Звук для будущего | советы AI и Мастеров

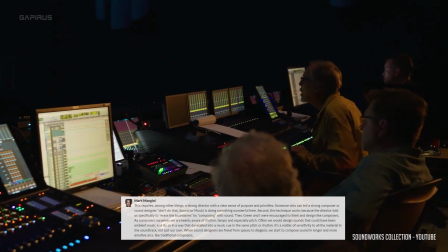[15:07]
Кроме того, нужен сильный режиссер с четким пониманием приоритетов,
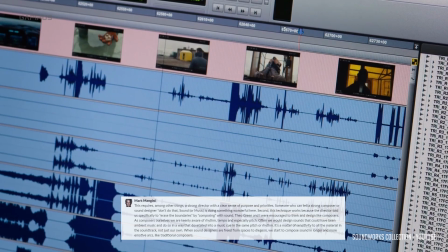[15:11]
способный сказать сильному композитору или саундизайнеру Не делай этого Звук или наоборот музыка, здесь делает что-то замечательное Во-вторых, режиссер попросил Тео Грина и меня рассуждать как композиторы А являясь композиторами в принципе и понимая ритм, темп и высоту тона Мы создавали звуки, которые и самостоятельно могли бы быть эмбиентом и вписывались в музыку, будучи в той же тональности и ритме Когда сон дизайнеров освобождают от пространства Диагезиса, мы делаем звук более эмоциональным,
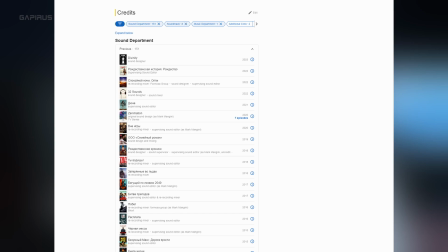[15:38]
как композиторы Вот такой ответ от Марка Манжини,
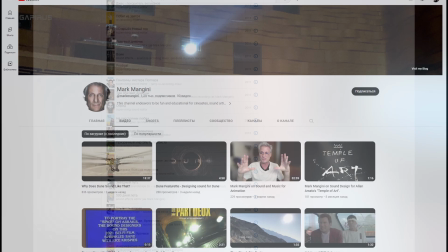[15:42]
кто своим звуком наверняка повлиял на слушанность каждого У Марка есть свой личный ютуб канал,
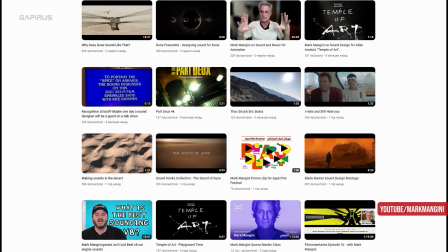[15:47]
обязательно загляните Тут интервью, лекции, мастер-классы, советы и мудрость Прям рекомендую,
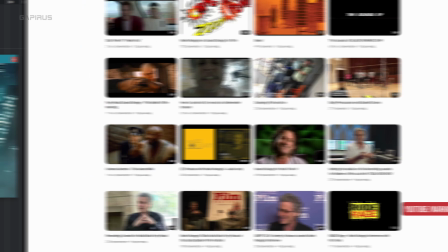[15:54]
это бесценный опыт Возвращаясь к нашему ролику, идею эмбиента,
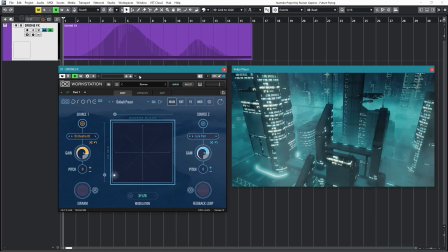[15:59]
которая сливается со звуком транспорта Я пробовал повторить с помощью инструмента DroneFX от UVI Когда-то я обещал рассказать о нем подробнее В общем,
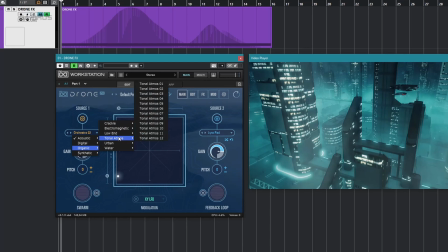[16:08]
это штука для создания атмосферных фонов и дронов На выбор есть более 500 звуковых текстур Можно выбрать две из них, настроить громкость, питч И плавно наслаивать друг на друга, если слайдер движется по горизонтали А если двигать по вертикали,
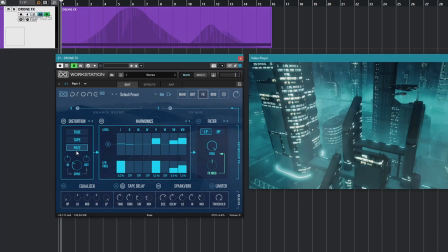[16:23]
подмешивается обработка Она настраивается отдельно Тут есть три вида искажений Можно усилить сигналы какие-либо гармоники И даже каждый отдельно привязать LFO Есть низко- и высокочастотный фильтр И блоки можно менять местами Плюс доступный эквалайзер,
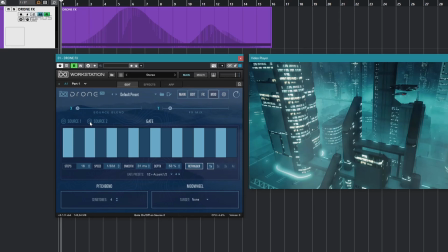[16:39]
дилей, ревербератор, лимитер И модуляция Gate-секвенсор, действующий на весь сигнал Либо на один какой-то слой, как у меня,
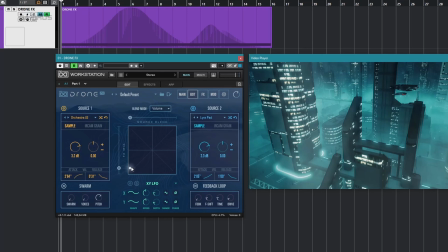[16:48]
только на второй Из интересного Тут можно настроить поведение, по которому происходит автоматическое перемешивание слоев и обработки А может происходить и хаотично Но я автоматизировал свое перемещение, чтобы звук менялся как мне надо, вы это еще увидите Мои любимые ручки это Swarm и Feedback Loop Первая подмешивает до 8 копий сигнала,
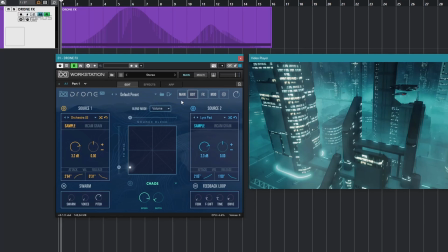[17:07]
но со смещенным питчем Вторая возвращает сигнал с выхода на вход и звук начинает, что называется,
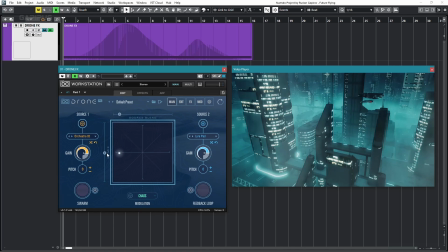[17:13]
заводиться В общем я автоматизировал эти две ручки и смешивание слоев и эффектов При этом все звучит на одной ноте Получился дрон, поддерживающий происходящее, особенно основной транспорт, будто это часть его звука Вот так он звучит один.
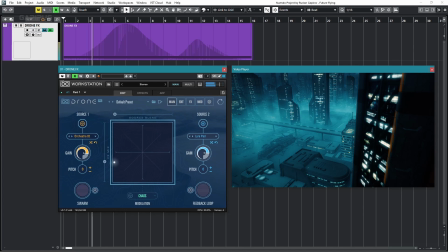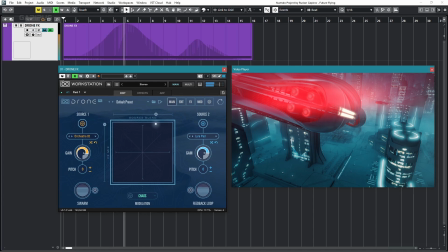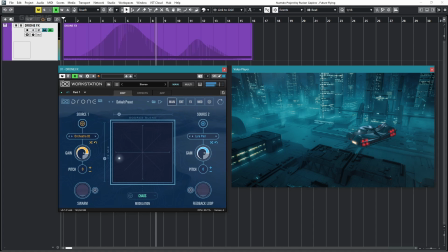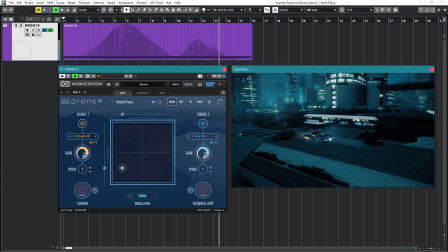Красота.
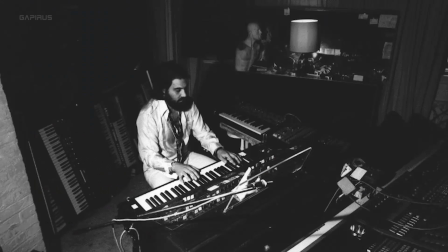[17:54]
Но нельзя не признать, что особую атмосферу и шарм оригинальному фильму задал композитор Ван Гелис с помощью синтезатора Yamaha CS80,
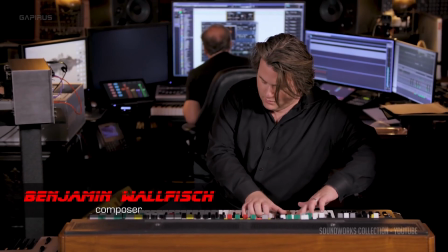[18:02]
который использовался и для второй части.
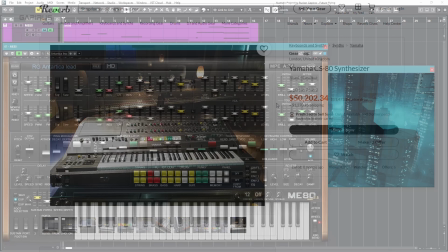[18:08]
Не у всех он есть. Бывает и такое. Зато есть разные виртуальные аналоги.
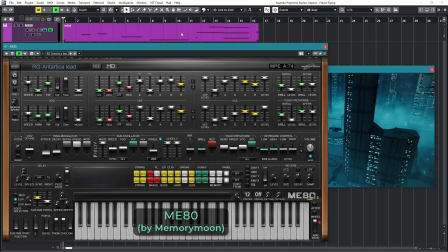[18:14]
И это один из них. М и 80. Чтобы намекнуть на нужный вайб, нам хватит буквально нескольких нот.
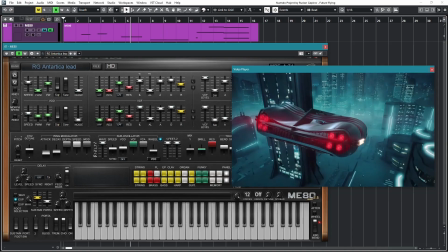остались мелкие но очень важные детали для украшения и для удержания внимания например массивный низкочастотный в уж при пролете рядом со
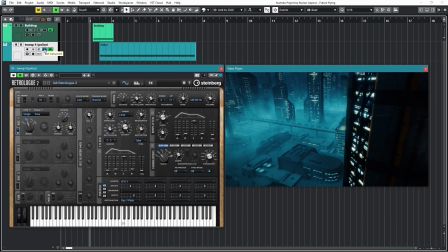[18:39]
зданием сделан в том же в уж и фикс сразу после него звучит полицейская машина ее
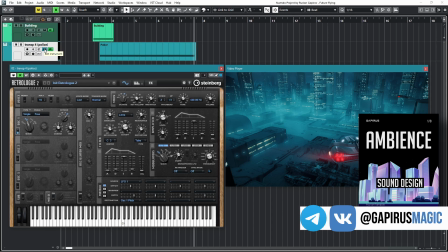[18:49]
звук можно повторить в любом простейшем синтезаторе я показывал в этом посте не буду сейчас останавливаться далее появляется наш основной спиннером.
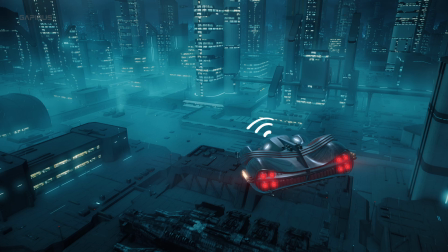[18:57]
Его маневры подчеркиваются изменениями в дроне, но между ними ничего не происходит.
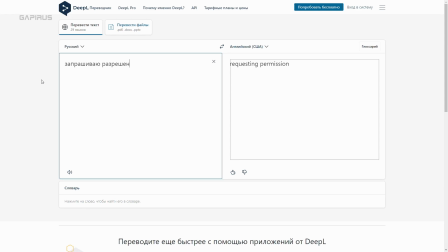[19:02]
И поэтому я придумал, будто он по рации запрашивает разрешение на приземление и получает ответ. Для этого нужен только голос.